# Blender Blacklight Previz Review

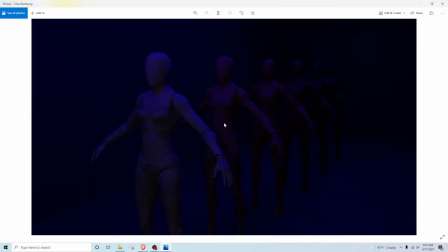(0:04)
All right, so one thing I've noticed when it comes to skin tones is that when you apply makeup to this front character here who has the lightest skin tone, more than likely you're going to notice that this bluish purple hue is
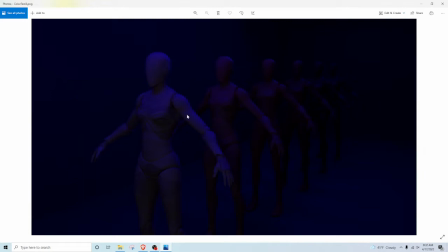(0:22)
always going to be prevalent on any part that isn't under deep shadow, like this area here. So that's going to be the most prevalent thing, whereas the darkest skin tone character here in the back, you're going to probably see the colors pop.
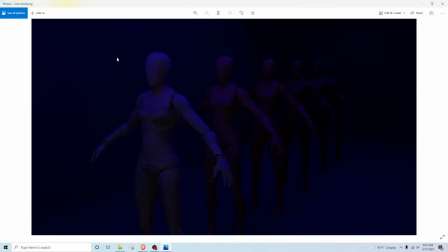(0:39)
So should you apply makeup, that's one key thing you're going to notice. I mean, both will have vibrancy for in their own right, but this character back here is going to have more isolated looks because of the darker skin tone.
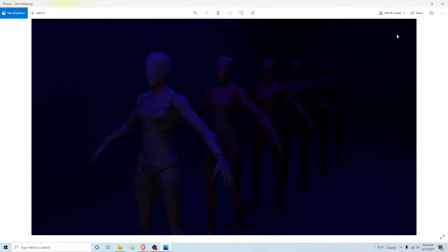(0:54)
So that's something you're going to want to keep in mind. Also check real life references, which only further prove what I'm trying to explain here. And let's move on to the next example.
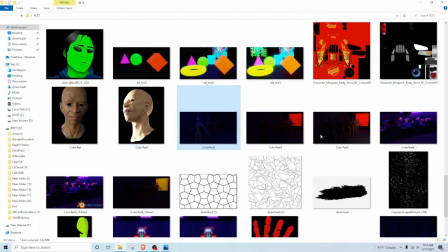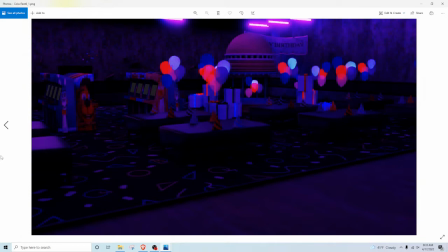(1:18)
So in this scene, as you can see, this is more of an expansive version of my blacklight setup. What I will say is that these hats here in this scene are not a part of
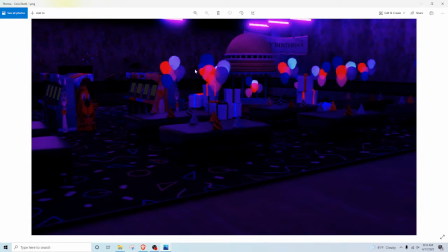(1:37)
any of the emissive properties that I've added to the scene. So like with these balloons, I made sure that they had emissive properties because they were semi-transparent and more than likely weren't going to achieve the same level of
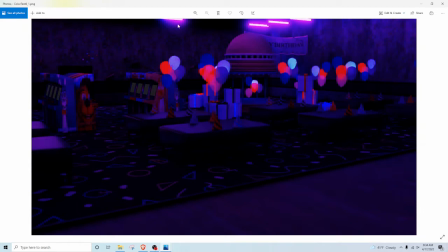(1:54)
reflection back, or at least reflection back at the camera. So this was kind of a happy accident. You may find that some of the colors that you're using already will be complementary to the blacklight scene.
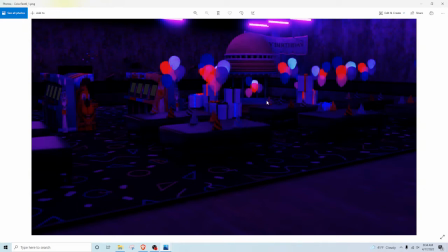(2:09)
One thing I am a bit iffy about, though, are the white parts in the scene. Those should pop more for sure. So that's something that I would probably go in and alter just for this texture alone. I tried to do that with the present boxes.
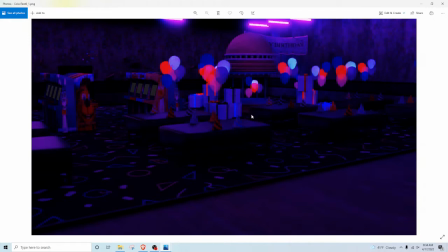(2:27)
As you can see, they tend to pop a little bit more and have more of that purpley look in comparison to these hats here. I did have a tough time lighting this back wall here for some reason.
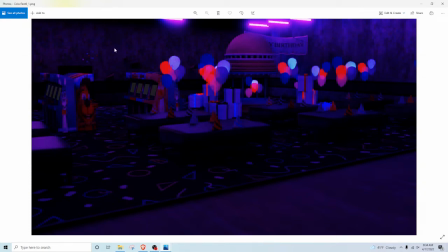(2:41)
I'm not entirely sure why. One odd thing that I also noticed before I caught the hats were these little bits here. These also, they're like little stars and shapes. These also are not
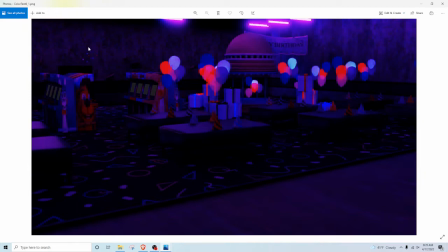(2:57)
a part of any of the materials that I set up. They were just automatically there. So they have their own level of back reflection. So that's something I'll probably look into as to why and how that's working so well. Now there are some pieces up here that I'm seeing, but those aren't reflecting nearly as much as the ones down here.
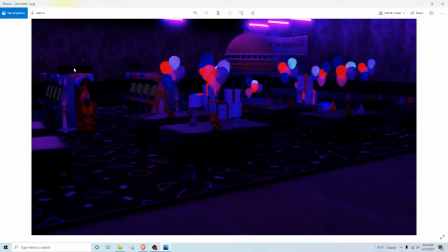(3:16)
So I need to look into why, but I think that's really strange. And similarly with the arcade consoles as well, or the arcade cabinets as well, they do not feature any changes.
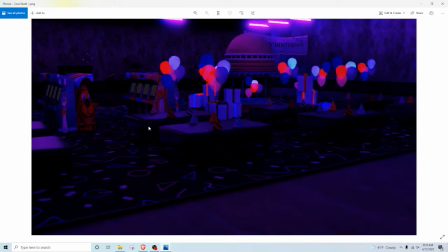(3:29)
The reason why everything's popping a bit more the way it is has a lot to do with the fact that I have boosted the light so much. As you can see by the glare node that I've added, I went a little bit too far.
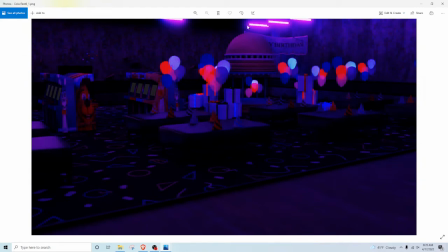(3:42)
So one thing that I will say is that when using a glare node, you'll probably want to dial this way back so that it's not so glary. All right,
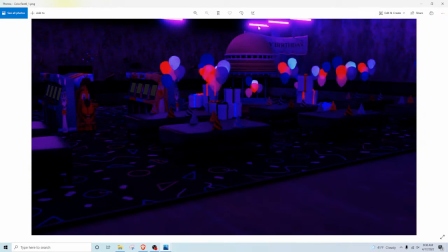(4:03)
so that it's not, you know, it's not so blown out the way that it looks as of right now. So let's move on to the next one.